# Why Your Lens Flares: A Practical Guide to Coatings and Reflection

This kind of visual clarity was the rule for a couple of decades, but the pendulum always swings.
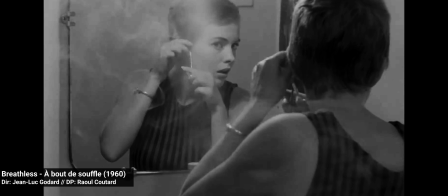4:13 By the late 1960s, cameras had become silent, small, and light, creating the context for the French New Wave.
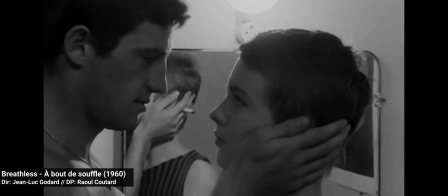4:22 Filmmakers were trying hard to show their films were not made in a box or in a studio. They were out on location using natural lighting,
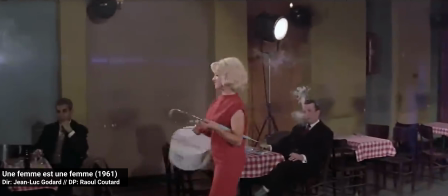4:29 and flares, instead of a studio nuisance, became an indicator that the filmmakers were being authentic. Not only flares, but a lot of imperfections. I will focus on flares to try and stay on topic.
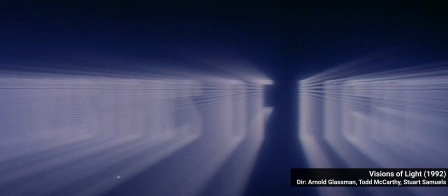4:42 These imperfections gave texture to the visuals. In the documentary Visions of Light, The Art of Cinematography, Conrad Hall,
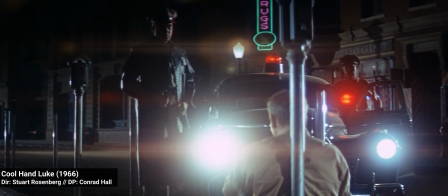4:51 responsible for the look of Cool Hand Luke, expands on his role at the time.
I feel particularly involved in helping make mistakes acceptable.
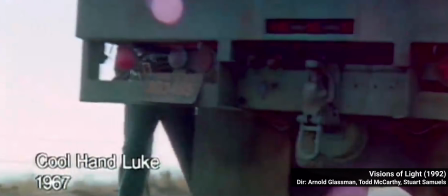5:01 If the light shone in the lens and flared the lens, that was considered a mistake. Somebody would report that, the operator would report, the sun hit the lens, it flared the lens, it cut.
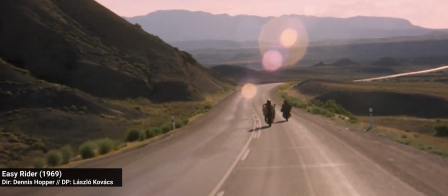5:16 Before the end of the decade, the trend had already quickly spread to Easy Rider, The Graduate, Planet of the Apes,
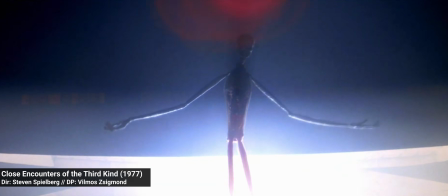5:24 among others, where flares, halation, and glass texture became part of the film's visual style. They were proof the movies were not made in a box. Ironically, the camera is a box, but we get it. As filmmakers started embracing these imperfections, Anamorphics had a lot to contribute with their signature streak flares.
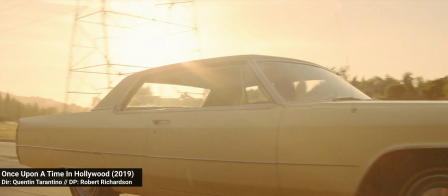5:47 As anamorphic lenses provided more immersion through a larger screen and a wider aspect ratio,
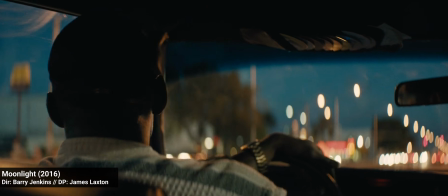5:53 certain genres enthusiastically adopted them,
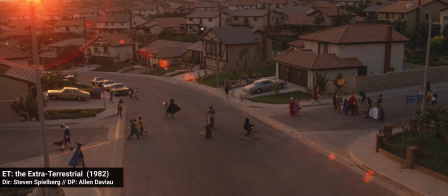5:57 namely epics and sci-fi, with great flare examples in E.T., Close Encounters of the Third Kind,
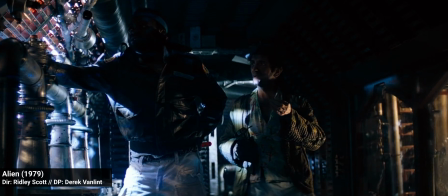6:04 Alien, Blade Runner, and the list goes on. With so many classics featuring them, streak flares are indeed one of the key traits of the anamorphic look, with many filmmakers actively pursuing them as ways to add layers to their visuals. As cinema entered the digital era, flares found another purpose.
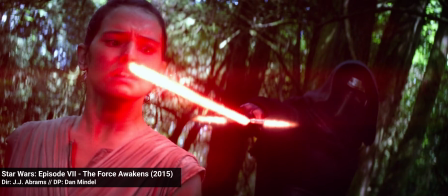6:27 Computer-generated imagery is mathematically perfect. Kind of, let's just assume.
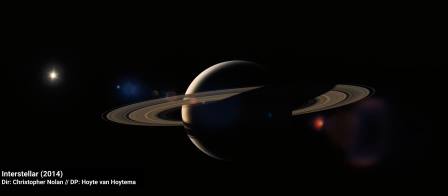6:33 Which looks artificial, and it stands out from the imperfect world around us and the worlds in our films.
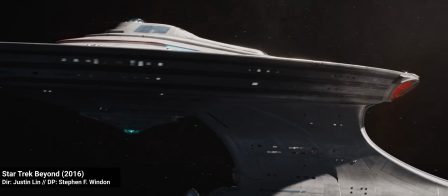6:39 Adding flares and aberrations has helped blend CGI elements with the fallibility of real optics. Ironically, while flares are a result of the physical existence of lenses, when given the option of not having those physical consequences, in animation for example, something feels amiss.
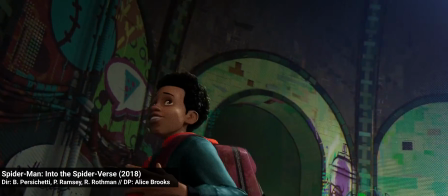7:00 In opposition to Greg Toland's beliefs, the language of cinema speaks through its apparatus, cameras,
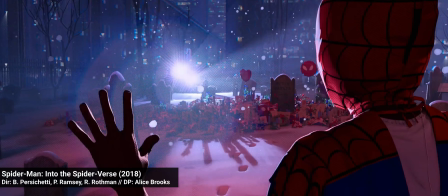7:07 and lenses, and the emotions conveyed through their constraints extend their influence to the realm of animation.
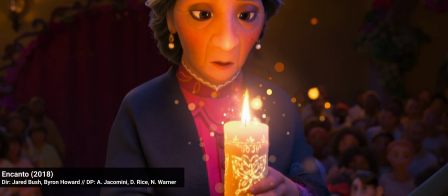7:14 To name a few, Spider-Verse, Onward, and Encanto all simulate flares to mimic how light interacts with real lenses. In other words, digital artists are recreating optical imperfections on purpose because that is what our eyes associate with cinematic realism.
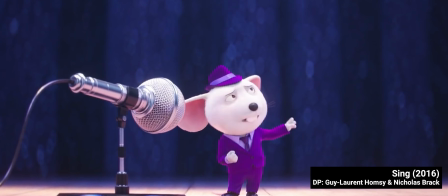7:35 This is just a snippet on the topic of cinematography for animation, and if you want to learn more, check out my video on the subject. But if we lean on it too hard, on lens flares, There's a lens flare. we get to J.J.
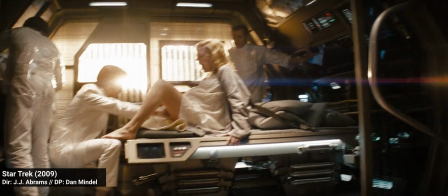7:49 Abrams' Star Trek in 2009. The flare renaissance.
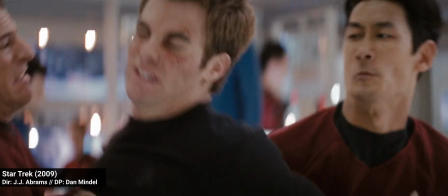7:54 By that point, lens flares were not seen as technical flaws anymore. They were stylistic tools.
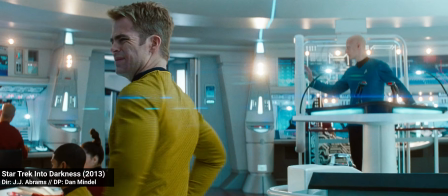8:01 Abrams pushed it even further in Star Trek in 2013 to great criticism. Here's a snippet of a Tribeca interview between Chris Rock and J.J. Abrams on the topic of flares to move us to our next point.